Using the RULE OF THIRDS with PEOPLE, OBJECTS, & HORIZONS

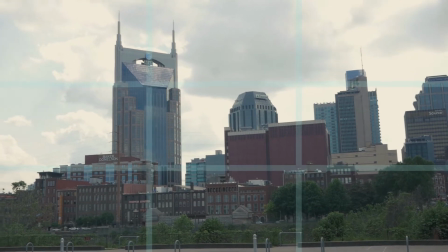4:36 And it makes a much better image overall than just kind of sticking our building right there in the middle
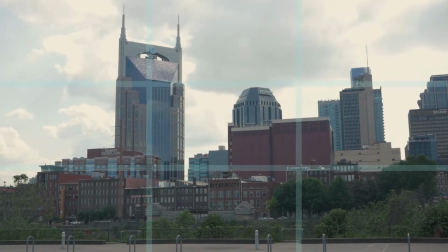4:43 without any concern for using the rule of thirds. So there's with the rule of thirds, and then there's without.
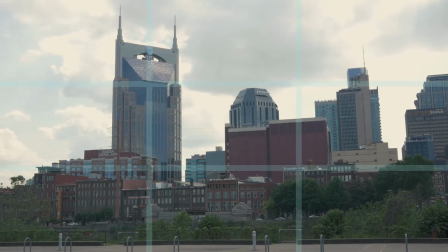4:51 You can definitely see a difference composition wise, and it just kind of feels better as an overall image.
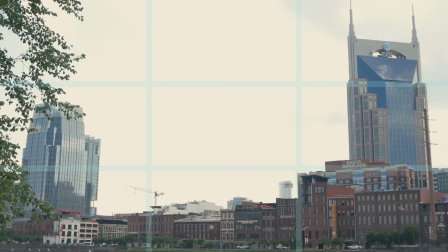4:57 This is definitely an example of extremes, and I'm actually kind of happy to be able to show this to you,
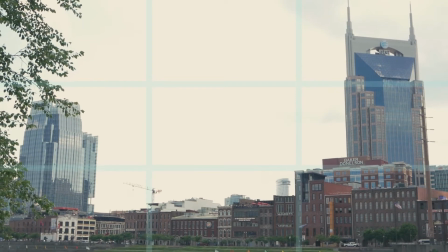5:04 because although there's nothing in the center of my shot, if I wanted to get a shot from where I am,
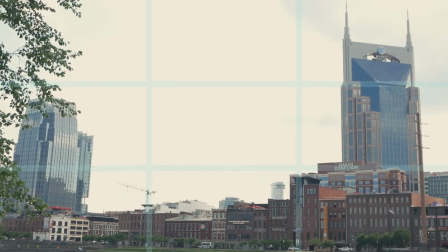5:10 if I could only get a shot from this angle and had to include the AT&T building and the Pinnacle building right here,
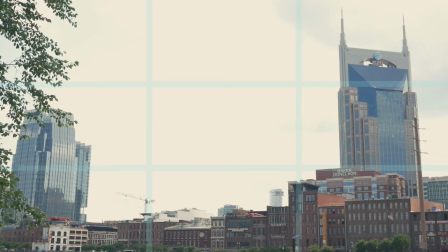5:17 this is how I would do it. Now let me explain what I mean with that.
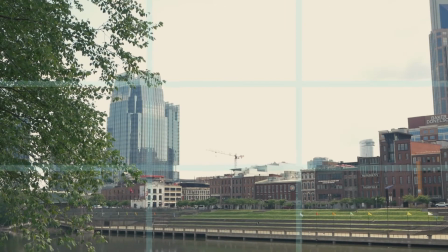5:21 So obviously I can't just put one thing in the middle or even on one of the rule of thirds line, even if they look good.
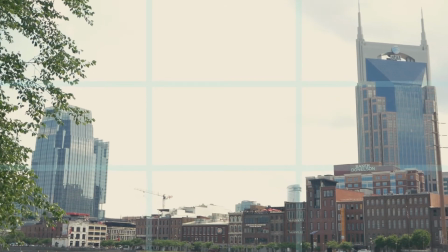5:30 I want both in the frame. So in order to balance that out,
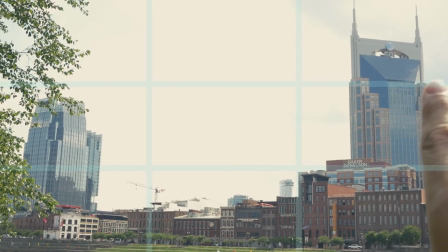5:33 I have to find an even distance between the edges of the frame and the two buildings.
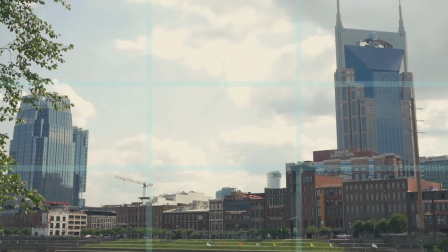5:42 So what that allows me to do is to create a
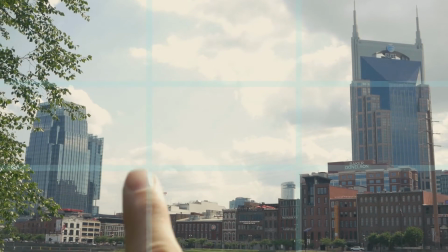5:46 balance that is balanced between the edges of the frame and the buildings, and also from the end of the rule of thirds line on outward to the building.
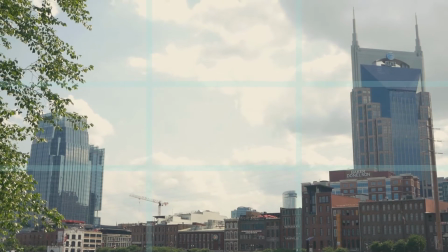5:55 Now sometimes it doesn't always work out like that, and I also need to balance them in the frame height-wise.
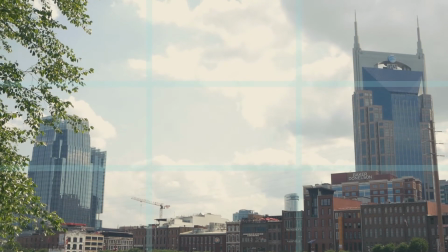6:02 I don't want to make the Batman building perfect and then exclude the Pinnacle building,
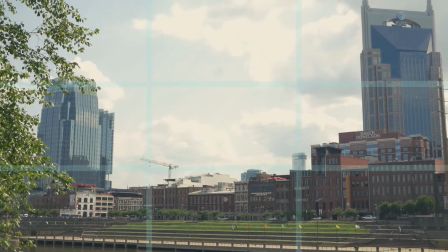6:08 or try to get the Pinnacle building balanced and leave this one kind of hanging out to dry.
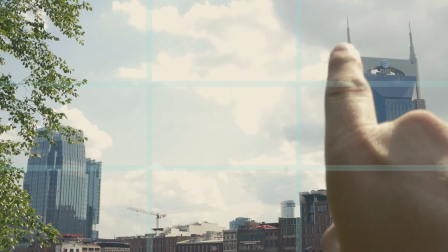6:15 I need to leave a little bit of room above here, and a little bit of room.
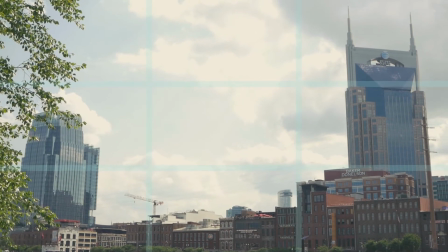6:22 You see that kind of balances out for the top horizontal line for the rule of thirds line. So that's kind of an example of extremes, but I hope you can understand what that gives you as far as composition when you have to balance out kind of uneven objects. One of the other things that I wanted to mention about using the rule of thirds in video, especially if your subject is moving, most of the time you'll constantly want to keep them within whatever rule of thirds framing you already had them in, kind of close to begin with. If they're going to be walking in a certain direction, you'll want to keep that lead room that you had in front of them. If you're going to be moving and you want to keep a building in frame, you will want to keep the building along that rule of third line that you have already established. It's a little bit harder with videos than photo, only because either you or the subject might be moving at all times, and so keeping that framing from beginning to end is something that will need to be thought out beforehand, or just kind of controlled if you have no idea where the shot is going to. What a lot of people do with shots is something called blocking. If it's a shot that you can plan out, you'll kind of plan out the movement of everybody within your frame from beginning to end, and that way you can know where you need to move the camera so you can establish and keep that rule of thirds framing throughout the entire picture.
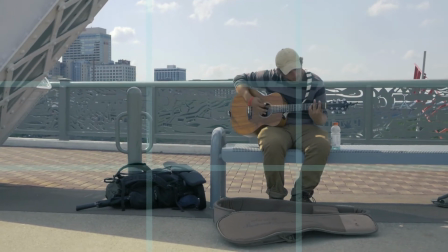7:50 What we're doing here is we're aligning a person up with two things.
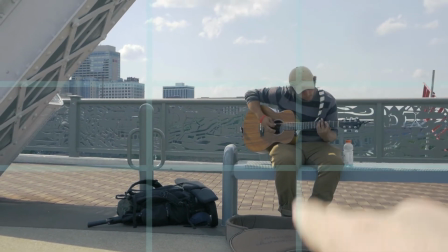7:55 We're lining him up on the right side.
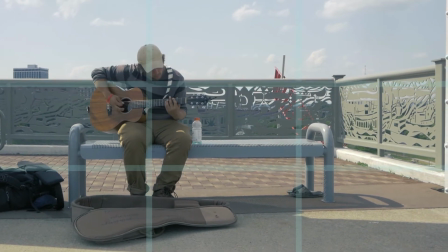7:59 We can do the right or the left side of our rule of thirds line, the vertical lines.
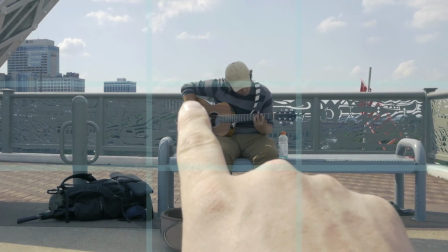8:05 And then what we're also doing is lining his eyes up with the horizontal top line.
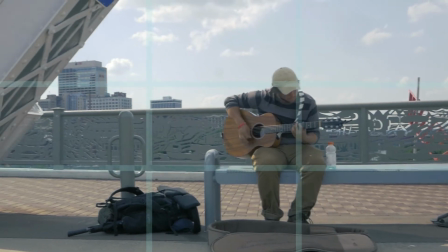8:12 That's where you'll always want to keep the eyes. And so it's better to keep him either on the right side of this shot, or since he's kind of facing
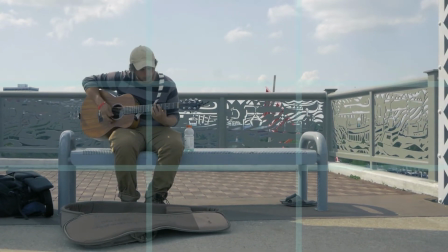8:21 this way a little bit, it's good to keep him on the left side over here
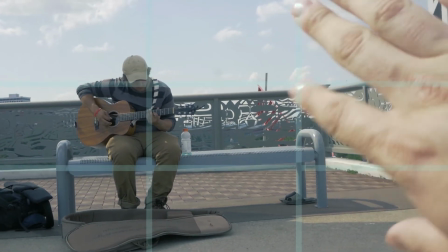8:28 to kind of give him some what we call lead room.
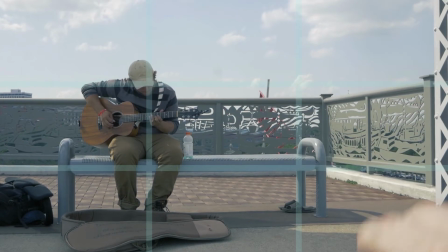8:31 We'll do that for a lot of people, so that we can have a little empty space here in the composition of the shot from the way that he might be facing.
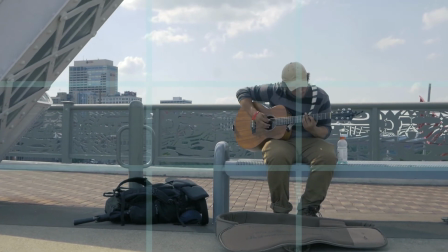8:39 If he was facing a little bit more this way, we could also do this.